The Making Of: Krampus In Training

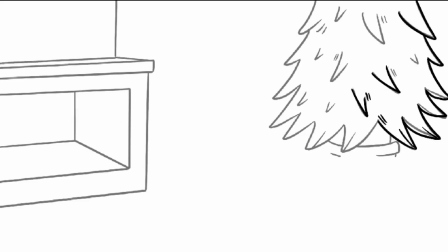0s
This is how I made my animation Krampus in training. So the first thing I did is I fully rendered the background and I tried to position it according to the sequence that I chose.
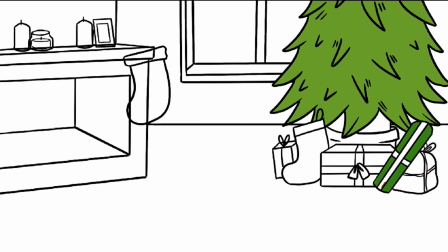8s
So since he starts out falling out of the chimney, the fireplace is on the left and the Christmas tree is on the right.
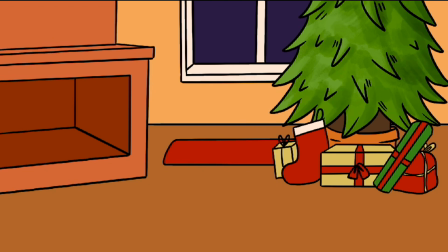13s
So the scene overall reads from left to right and it's just easier for the viewer to see.
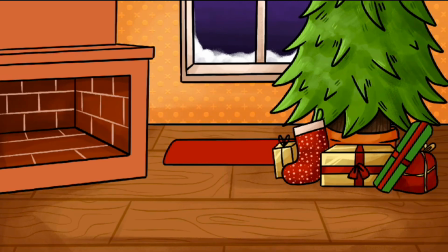19s
I prefer to have the background fully rendered, first of all, because it makes the scene easier to block out, but also I have an established color scheme from the beginning.
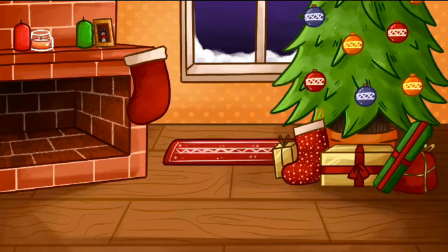27s
So when I eventually render the character directly into the animation over the background, I can just color pick from the background itself.
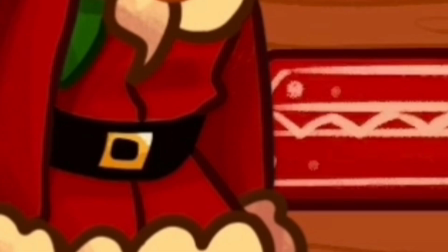35s
So for example, the red on Krampus's sleeve is the same as the red on the carpet or on the stocking.
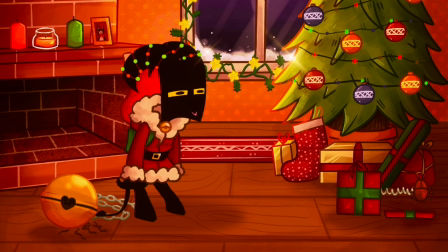40s
That way I don't have a slightly different red on the character as on the background, because that would just look weird.
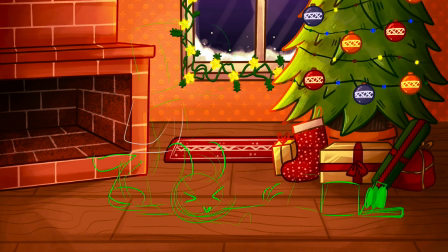46s
Then I made a sketch over the scene. This isn't meant to be super detailed or even look anything like the final product. It just has to look right enough where I know how the scene is supposed to look. You have the primary actions, as you can see. I just have 4 frames. And then slowly I start animating the in-between sketches,
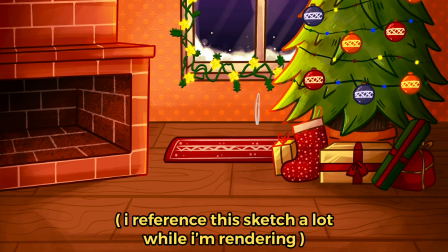65s
so I have something that kind of looks like at least the movement of what the final scene is supposed to look like.
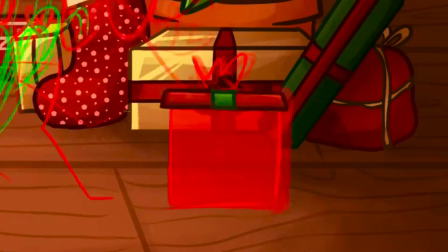70s
Sorry if you hear my door, it's really windy outside. Anyway, the next thing I render is the props.
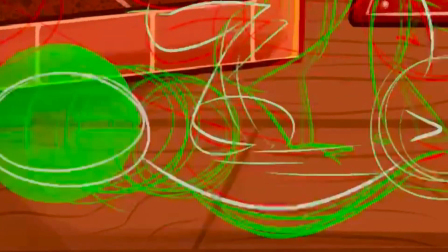75s
So these are the things which the only way they're going to move at all is in rotation and scale. So I don't have to stay drawing them from scratch every time they're in a frame.
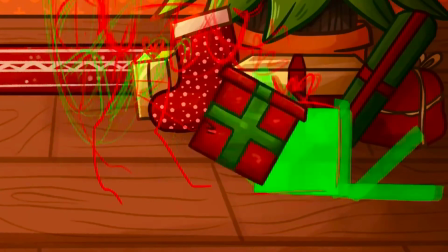83s
Like the present, which only rotates a few times and then it's the same for the rest of the animation.
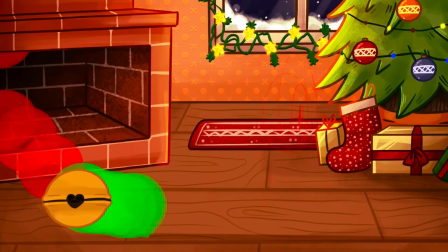87s
The jingle bell, or at least the base of it, because then I have to position the lighting and the shading while it rotates.
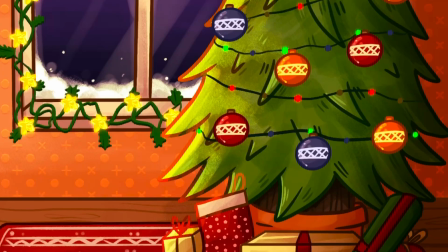93s
But halia. You can see that the background is still while I'm animating, but I made a separate video where the Christmas lights are flashing and when Krampus falls,
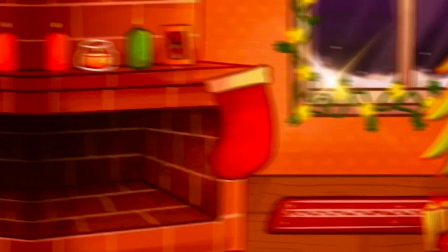102s
the candles go out and the photos move. That's also props which I animated in the beginning and forgot about until the end.
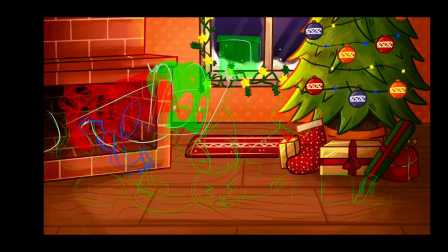110s
There's not much to say about the line art other than sometimes if the head was going to look very similar in one frame to another,
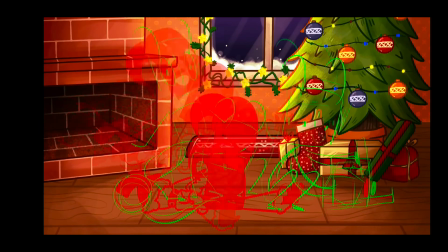116s
I would just rotate it instead of drawing the head all over again.
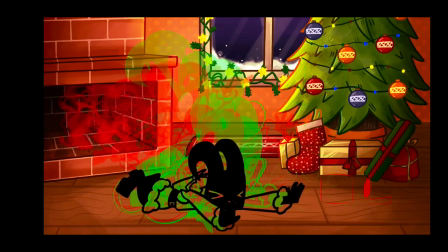119s
And if the body, for example, was similar in one frame to another, I would just copy paste, little cheats here and there.
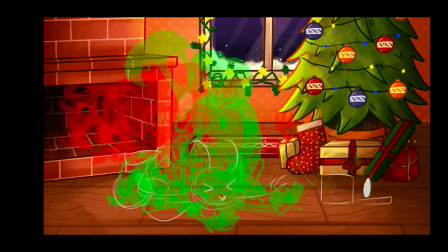126s
Honestly, looking back,
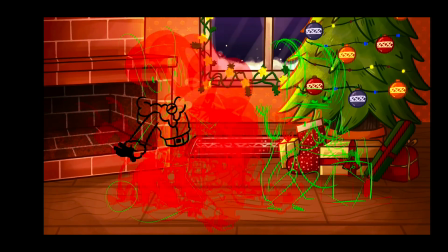127s
I should be given some kind of award because this onion skin is a nightmare to look at and I don't know how I managed to interpret it semi-correctly.
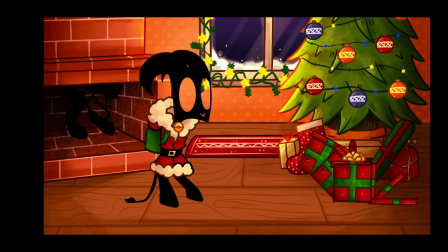135s
To start coloring, I turned off animation assist and deleted all of those layers that I don't need because that looks crazy with all of the layers on screen.
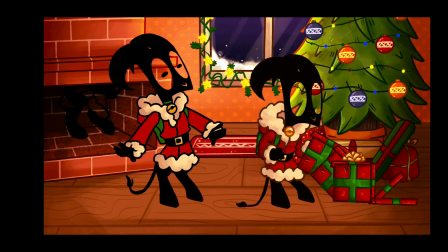143s
And I created an empty layer underneath the line art layer and I started coloring on that.
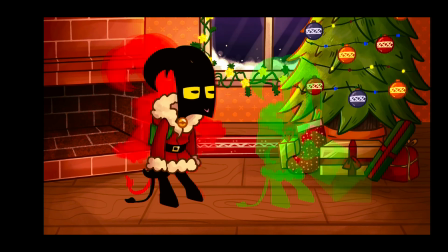148s
And as I mentioned, the coloring was mostly color picking. So for the red, I color picked from the red parts on the background, green from the green parts on the background, etc.
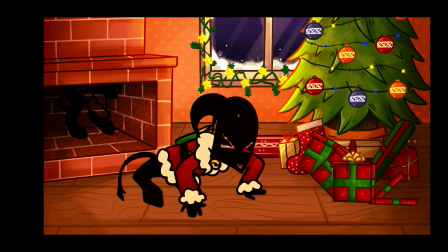156s
I also color picked from the same color line art that I used in the background for each segment of color on the character.
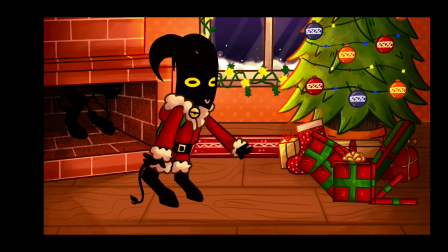162s
So for example, the little fluffy white part, I used the same line art color as I used on the window, and you get the point.
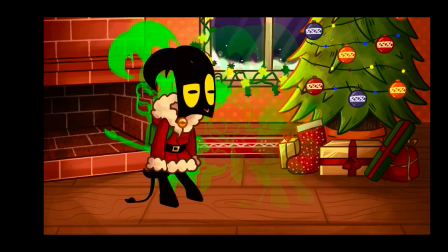169s
I've spoken enough about this.
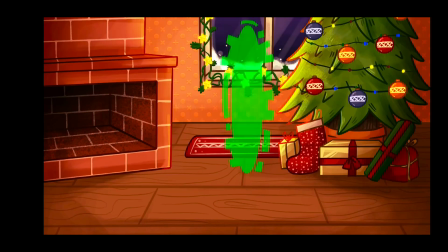171s
So yeah, then in a different Procreate file, I made this little portal thing, and then I imported the frames into the animation that I was working on.
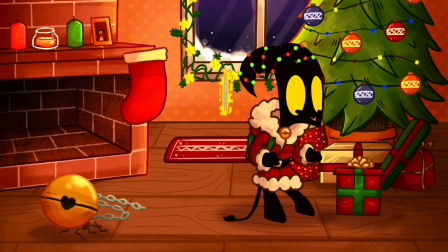179s
So there he goes.
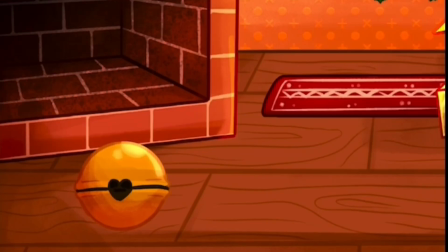180s
And then I noticed as I was watching the animation back that the physics on the jingle bell as it rolls doesn't look right.
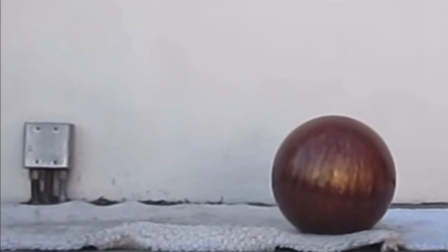189s
It just doesn't look realistic. So I went to this little bowling ball bounce gif that I had saved and I made a sketch of that, and then I saved the sketch as a gif transparently so then I could take it into
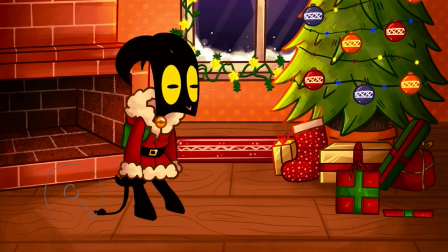202s
Video Leap and layer it over the existing animation that I'd done so I could get an
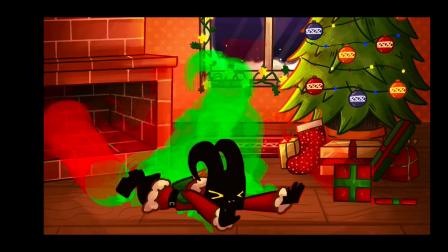206s
idea of how it's supposed to look like.
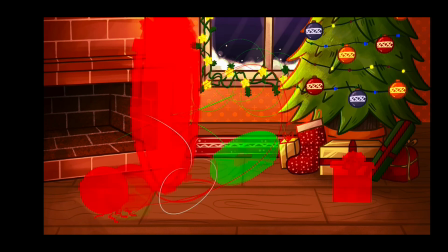208s
I drew a curve as a reference, as a guide of how the bell is supposed to move in a swinging motion into the portal and drew that.
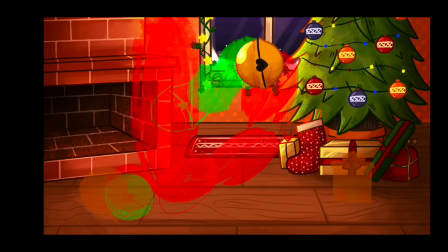217s
Then on certain layers I applied a bit of a motion blur to make it look even faster.
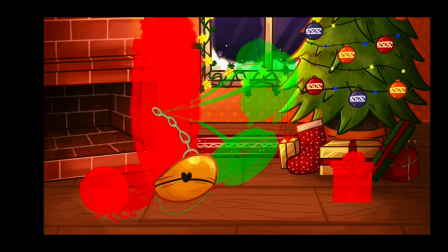221s
These blue lines that you see are a guideline for me of how the chain moves so then I can see it easier in the onion skin when I go to draw the chain.
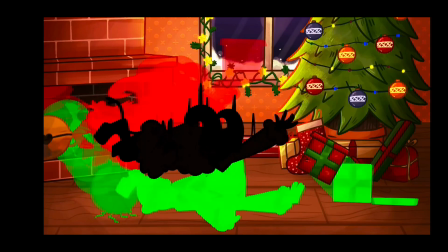230s
I went back and added some smear frames, for example, when Krampus falls out of the chimney and when he waves his arms around.
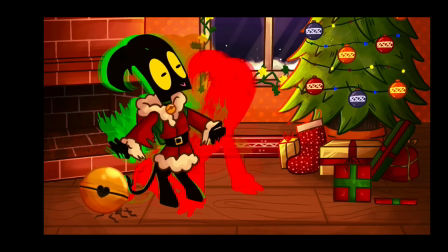236s
I think it just looks better.